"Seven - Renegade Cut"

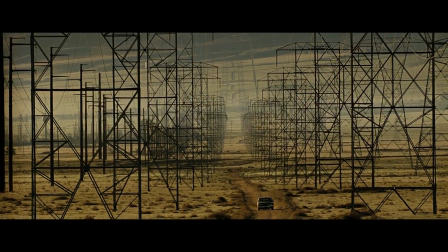David Fincher has a great eye for detail, an obsessive desire that often lies inside great directors.
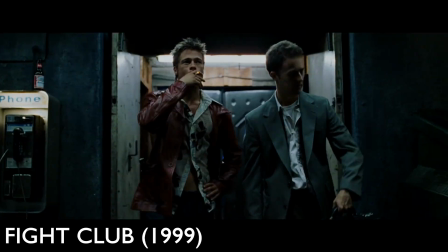One can't overstate how carefully he orchestrates every facet of the film once the script is written.
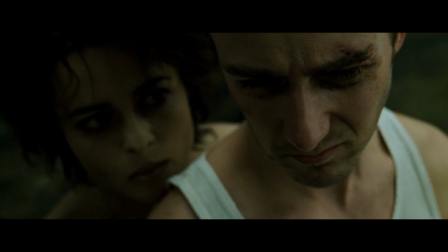And even though he's not the writer, one might look at his filmography and be surprised by this, because he clearly has a very cohesive oeuvre,
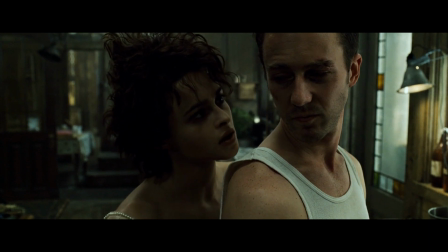recurring themes that inhabit most, if not all, of his films.
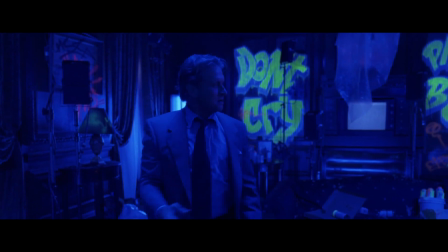The dark yet entirely real side of human nature, the better devils of our humanity.
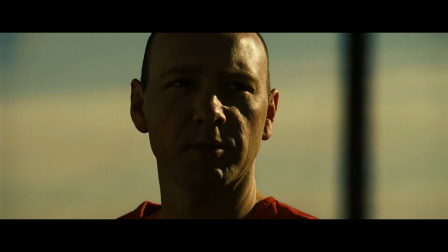Fincher once explained his philosophy thusly.
I think people are perverts.
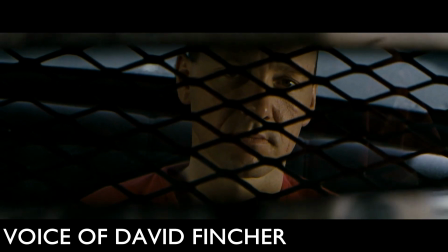I've maintained that. That's the foundation of my career.
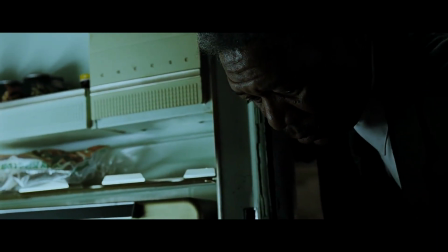With that said, one might think that these filthy, vile movies are salacious and full of lost souls,
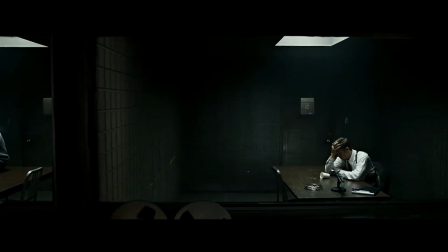but many of his films also contain something that I believe is frequently ignored by film critics who paint Fincher as a nihilist or a sadist.
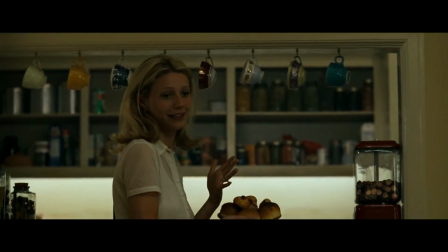His films often contain hope in the face of darkness. I'll tell you why I think that later, at least as it pertains to our film today.
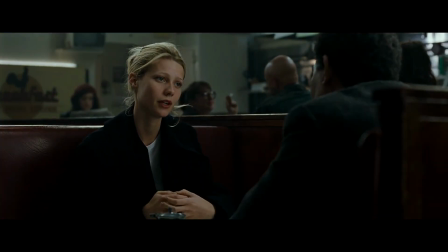But first, a short synopsis of Seven, to bring us up to speed. Seven is the story of Mills and Somerset, two detectives.
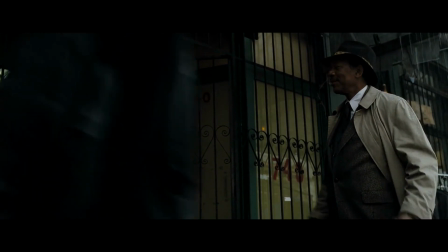The former is young and has just been transferred, and the latter is much older and wants to retire.
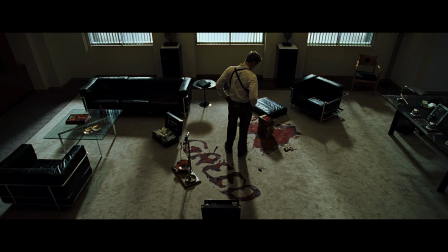They encounter a serial killer who murders people in accordance with the 7 deadly sins.
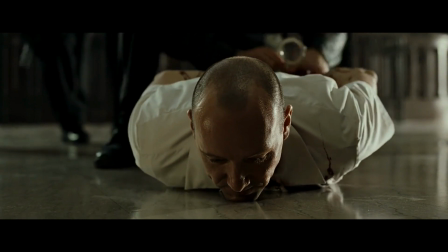After a game of cat and mouse, the killer, John Doe, unexpectedly surrenders.
Detective! You're looking for me.
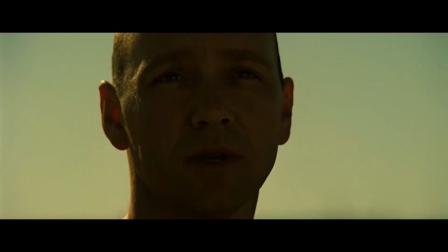Under the pretense of finding new bodies, Doe reveals that he killed Mills's wife, Tracy.
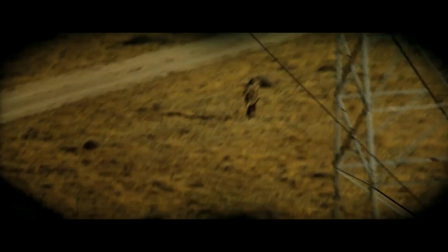Doe wants Mills to murder him so that the detective can commit the final deadly sin, wrath. Mills murders Doe, and the movie ends with Somerset's future uncertain.
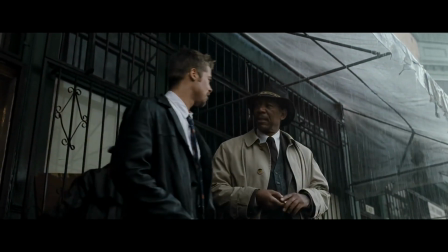Fincher comes from the world of music videos, and perhaps because of this, he is uniquely qualified to present narrative without dialogue.
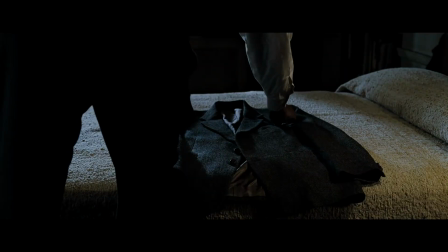When we're first introduced to Somerset, the scene happens without a word, but we learn everything we need to know about him.
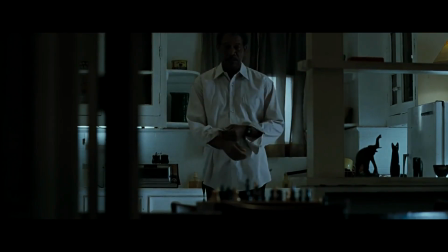As he approaches, a chessboard in the foreground comes into focus. Intelligence.
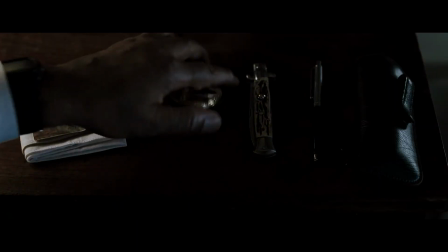We get a close-up of his belongings that explain who he is. Badge, detective.
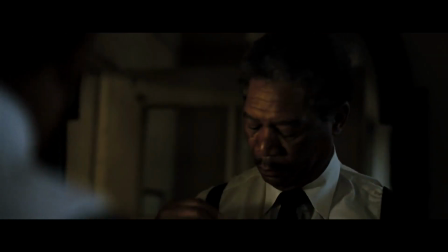Pen, studious. Switchblade, just in case. Lack of trust in the world, but also a tool.
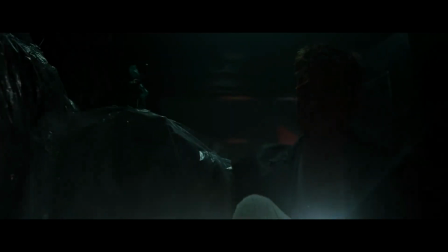The visual art of Seven lends a kind of beauty to this dark tale.
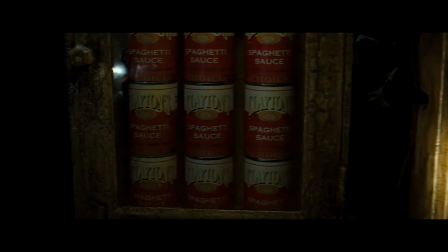When Somerset and Mills find Doe's home, the camera shots are close in to give the audience a claustrophobic feel of the tight corners of his home. The camera in Seven glides along dollies and cranes, perfecting each shot, like this one revealing a corpse,
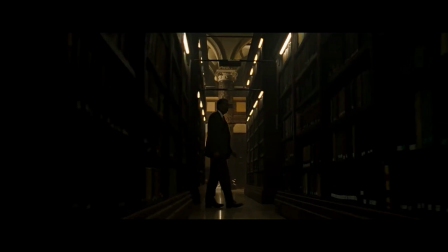and this one introducing the characters, and this one following Somerset's research into the 7 deadly sins.
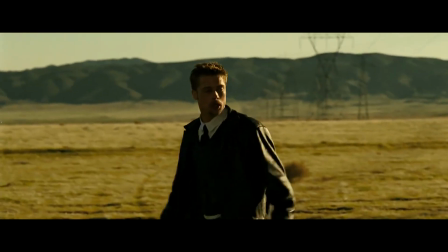Only during scenes of chaos, in order to throw off the audience, does the camera become handheld, adding to the suspense.
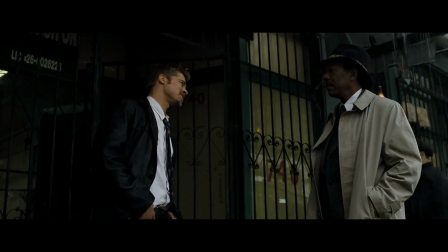Early in the film, Somerset remarks that he's surprised Mills fought to be reassigned here, but where is here?
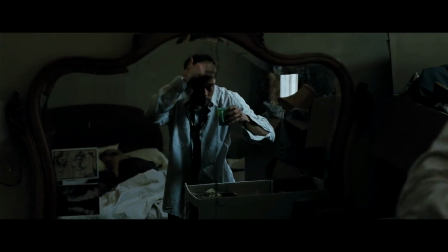Throughout the course of the film, nobody explicitly says which city they inhabit. It's not an oversight, it's intentional.
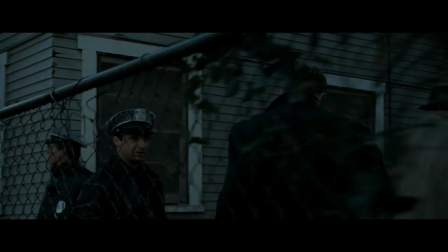The constant rain might put the audience in mind of Seattle. The traffic, New York.
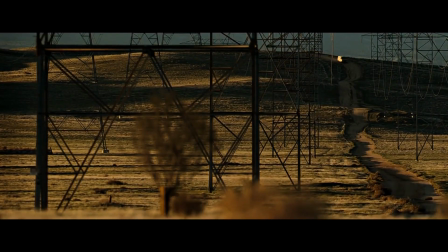The middle of nowhere just outside the city, God knows where.
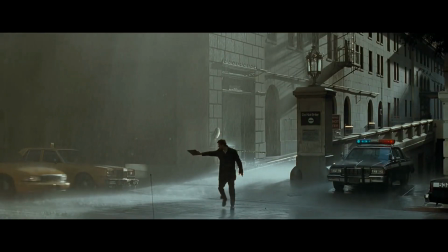It was shot in Los Angeles because, well, it had to be shot somewhere, but the specific shots of the city's architecture suggest the East Coast.
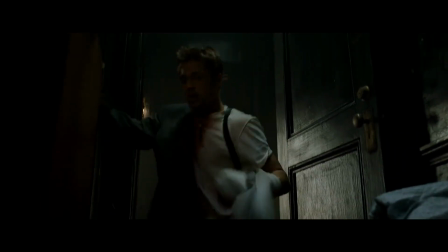So why is this important? Because this is not a story about what's happening somewhere, it's a story about what's happening to our world.
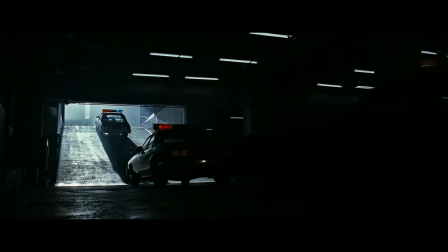Notice that it's too dark to see the size of the police cars that might identify which department we're seeing.
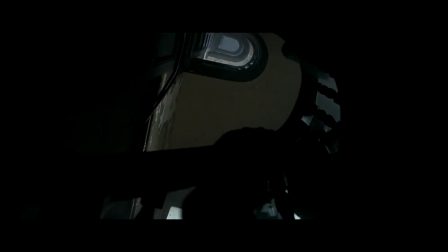It makes what's happening in the film more nebulous. This city, as it is only called, is really ourselves.
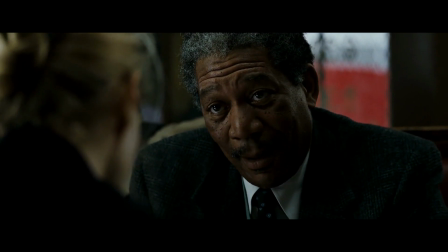I don't think I'm the one to talk to about this. I hate this city.
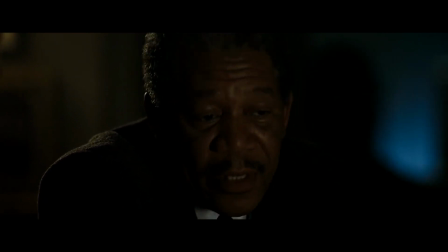I just don't think I can continue to live in a place that embraces and nurtures apathy as if it was a virtue.
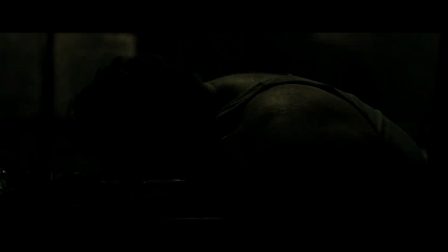The city is a stand-in for the totality of the world. There's a sense of helplessness as it pertains to the murders.